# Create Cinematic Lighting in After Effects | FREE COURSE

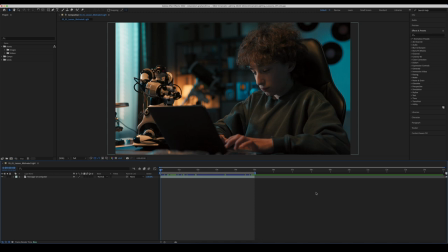And I think it's important to start analysing shots. If you're looking to augment or relight shots in post-production, it's really important to start analysing as many shots from films, from TV shows, from commercials, from stuff you see online. Start analysing those shots and look at where the light is placed.
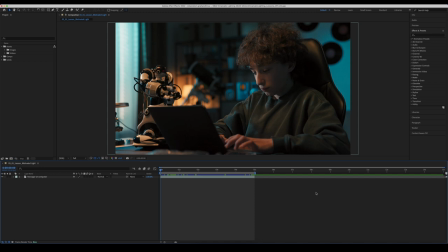And then that way you can kind of get an idea of the rules, but also then you can kind of understand where you can break those rules a little and what you can get away with.
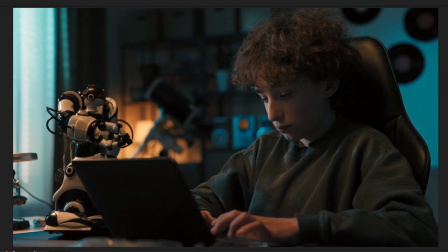With that in mind, let's take this shot here. I'll just play it through while we're talking. It's just this guy sitting on his computer, looking at his little robot there.
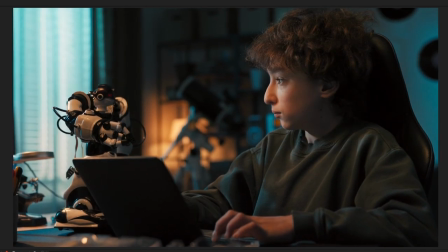Let's analyze the lighting environment that we find ourselves in. So it seems at first glance that the key light is coming from the window here.
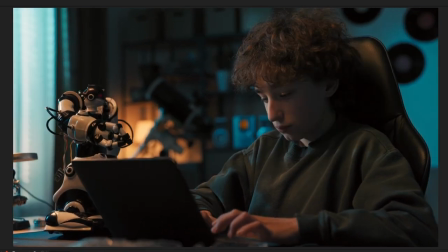It's a big bright source that seems to be illuminating our scene. Now, obviously we've got a bit of a blue color to it.
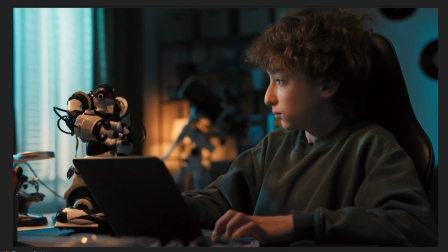We're looking at a kind of nighttime theme here. This might've been shot during the day,
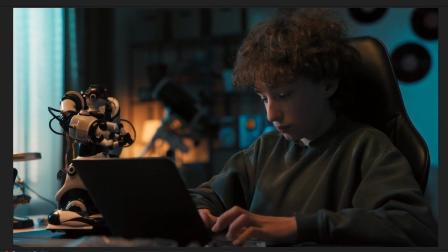but a really easy way to sell nighttime when you're shooting during the day is to get that blue light streaming through and then offset that with a nice warm tungsten light.
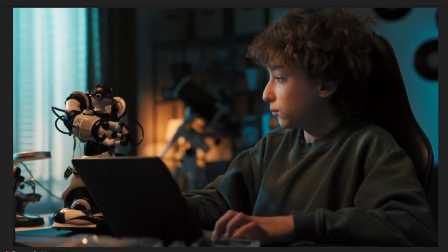So that brings us to the light in the background, the practical lamp. Now that, on first glance, seems to be illuminating our subject.
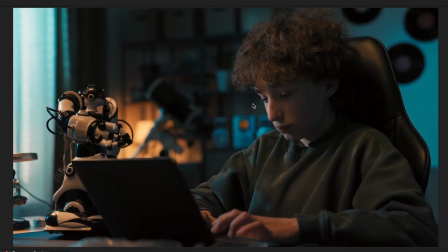We've got a nice kind of like warm light on his hair, on his face, on his hands here,
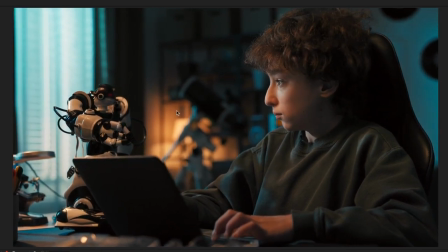and that seems to be kind of coming from this lamp environment in the middle of the scene. And also that lamp is serving to kind of make sure that this background here isn't just a deep,
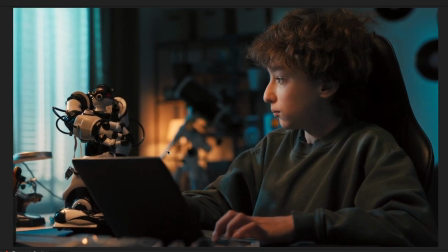dark pit of despair, where you don't see any texture or anything in the background.
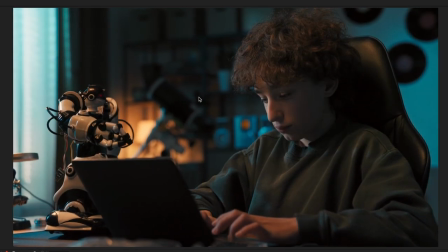That lamp is illuminating things just to give us a little bit more intrigue and interest in the back of the shot. Now this blue light as well is falling onto this wall in the background.
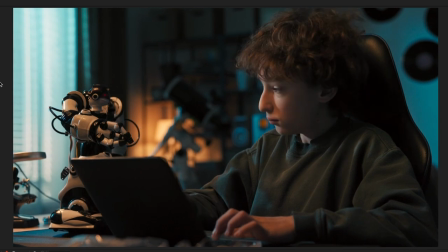This light out here would either be shot through a colored gel, but probably more realistically in this day and age, it would be with an LED fixture that can change color, an RGB LED fixture.
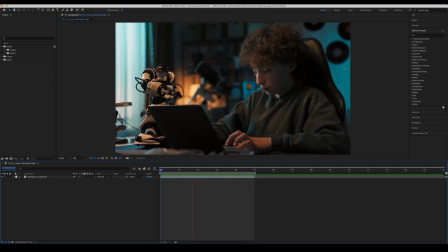And we might think on first glance that the light is shining through here and hitting the back wall, but if you look at this back wall, once we pan around his chair here a little bit, you can see the light starts to fall off and it's quite bright here. So in reality, I think that there's probably another LED fixture hitting this wall with the same color blue just to sell this lighting environment.
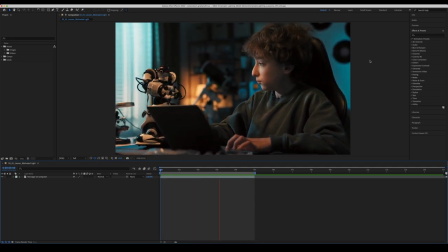So that's analyzing the scene at first glance. And we're looking at all the motivated light sources. So this is motivated in the sense that it's a window, it's moonlight, it's all coming through. This is motivated in the sense that it's coming from this practical lamp here. But in reality, his key light is actually unmotivated. His key light is not coming from either of these sources.
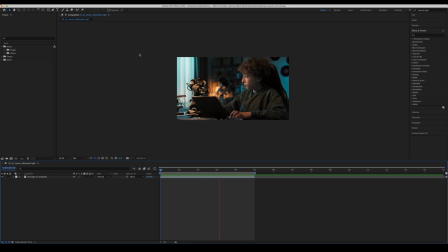It's coming from off screen. So I'll just zoom out a little bit here so I can demonstrate with my mouse. We probably have a film lamp up here, not a practical lamp, but a film light with the same color temperature as this lamp shining down and giving him this nice warm key light here.
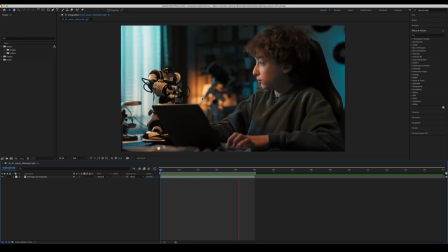And it's obviously hitting our robot as well. Now, the reason I know it's not coming from this lamp in the background is because it's hitting the top of his head and it's hitting this side of the robot.
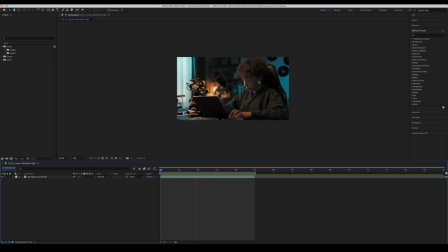How would that light be able to get around to this side of the robot? So we know immediately that there has to be a light source coming this way here. Now, we can call that unmotivated because there is no good reason for us to believe it's coming from anywhere particular.
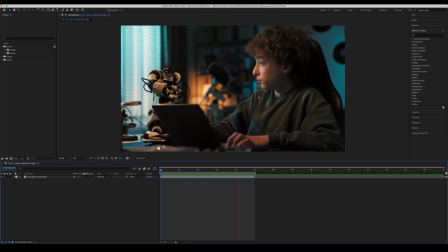But there could be potential that it could be a motivated light source, depending on how you want to think about it, because you could look at this scene and go, well, that could just be his bedroom lights. So there is a little bit of a kind of gray area between motivated and unmotivated.
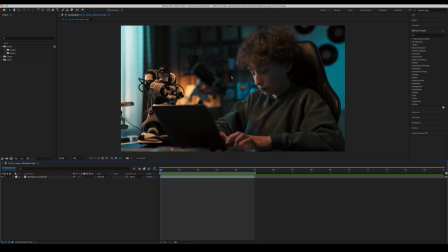But for the sake of this lesson, let's call the light that we're seeing in the background here, this moonlight, this window light, this and this, we'll call that the motivated light sources because we kind of know where they're coming from,
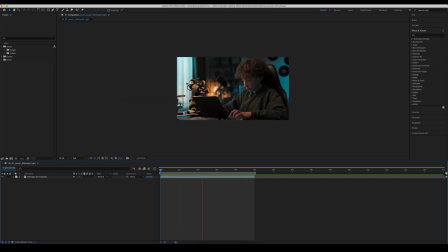and we'll call this unmotivated. So that's what I think is actually happening on set here. I would say you've got a light that's keying him here with a nice warm bit of light, and then outside the window you've probably got probably an LED fixture, but potentially like a HMI or something like that,
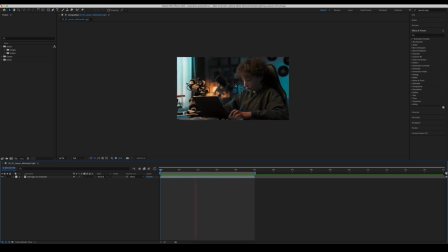which is a daylight balance light coming through a blue gel and starting to make this kind of feel like it's nighttime alongside this lamp.
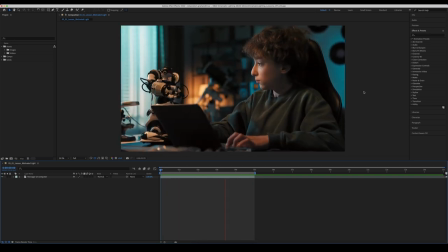All right, so now that we've analyzed the shot, how can we use some basic tools within After Effects to change the lighting environment? Now, we don't want to change it too much because you kind of want to keep things still within the realms of possibility, or otherwise it'll just start to look all wacky. But what I want to do here is I want to just give him a little bit more fill light.
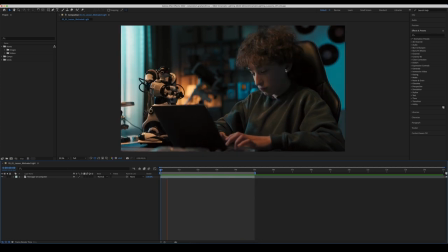I think potentially we could just have a bit more fill on this side of his face here. There's not really any fill at all.